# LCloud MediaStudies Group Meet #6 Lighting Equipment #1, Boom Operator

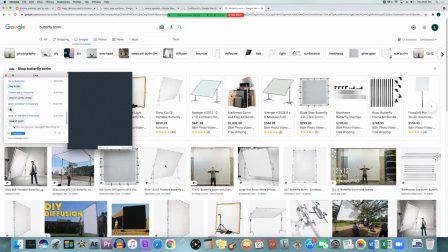(35:49)
in and i think that that's the coolest part because it's like you have both it's all like interwoven together it's just like some people are very boxed in and they're like oh i just
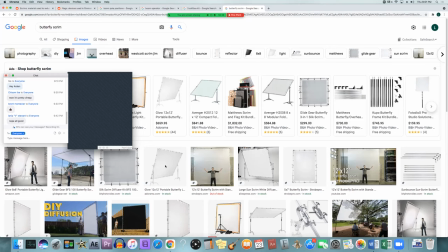(36:03)
have one thing and this is how we do it all the time and then other people are more creative and i'll be like i have this one thing but with that one thing you do a lot of things yeah oh just tell me your uh raised hand
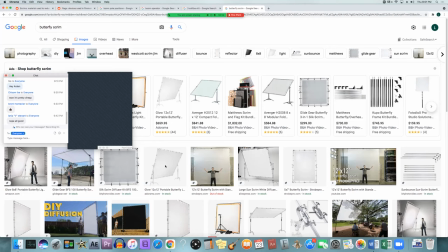(36:18)
yeah okay i feel like this is a dumb question but like just so i could just so no such thing as dumb questions i don't believe that um just okay just so i know so i can have a clear picture when you say it diffuses the light like what are you
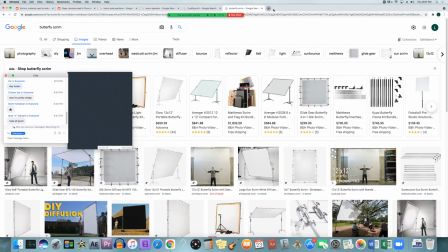(36:35)
like what are you talking about so a diffusion it makes the light look softer um let me show you a bit well
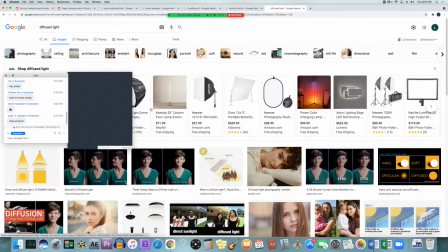(36:47)
if i spelled light right you might come up you didn't spell light right i spelled
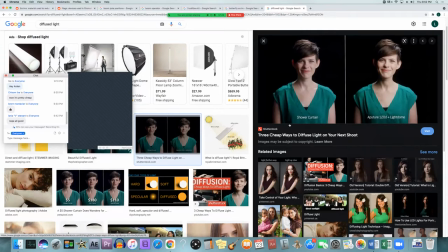(36:53)
oh i did sort of but oh wait that's not good maybe i'll put harsh versus soft
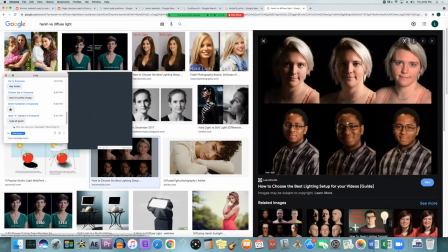(37:02)
i'm so disappointed my husband can't even spell the light right so if you look at the top picture you'll see like the that's harsh light which would be just it coming out of the bulb like if you had it bare and you're just shining into somebody um and then the one on the
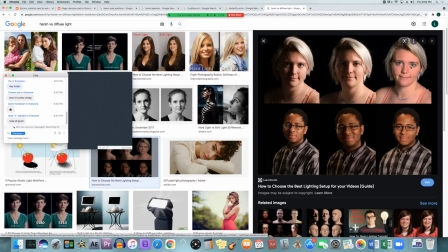(37:19)
right is more like it's It's not really that good of a picture, but it shows how the light kind of wraps around her, stops having that harsh shadow. It cuts off where she can't even really see the left or the right side of her. And it kind of blends into the background.
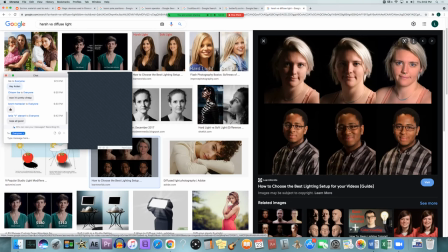(37:33)
The soft light will give her a better look, less harsh shadows, and kind of wrap around her a little better.
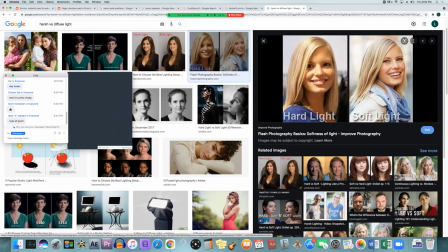(37:41)
And that's what the quality of light is. So that whenever you have diffusion, it adds this soft light so that it stops having all these harsh shadows or this quick drop off of light on whatever side of the light is coming from.
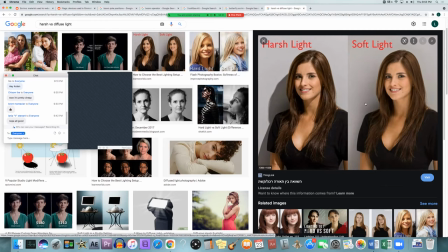(37:55)
Like the soft light right here where there's no shadow in the background. She still has a shadow in this background on the soft light side, but it is a lot more diffused. So you can't see it as well. It's not as clear. It's not as harsh. And that's what the diffusion is.
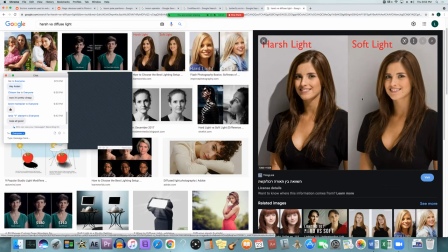(38:10)
okay so because when you were saying i was trying to understand like i think i had a general picture but like like when you kept saying diffuse the light because i'm taking like biology so that's what i'm thinking about but obviously it's not the same thing but yeah no i got you um yeah it basically it just makes the light appear bigger and it kind of
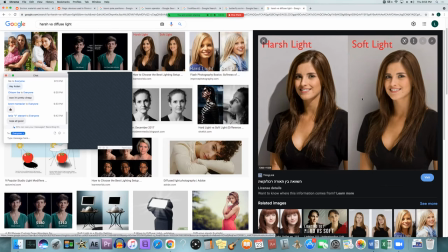(38:30)
sends it out everywhere instead of having it be so directional it kind of just takes it and makes it spread out a little more and it um it makes it appear larger um because the smaller the light is compared
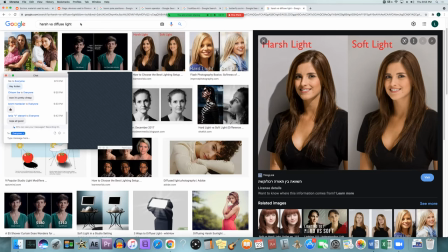(38:46)
to your subject the harsher it looks which is why when you get the larger soft boxes and stuff like that when they go through the diffusion the light's going to look bigger even though really the light is um just a little light bulb because it has that big huge sheet that white sheet
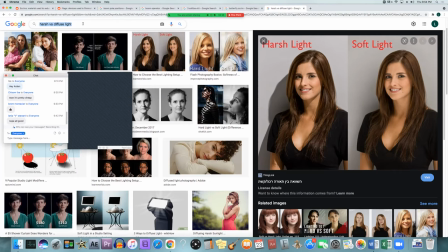(39:05)
that it's going through it makes the light look like it's that big huge white sheet and that becomes your new light source in a way which makes the light softer looking that makes sense yeah yeah thank you okay yeah so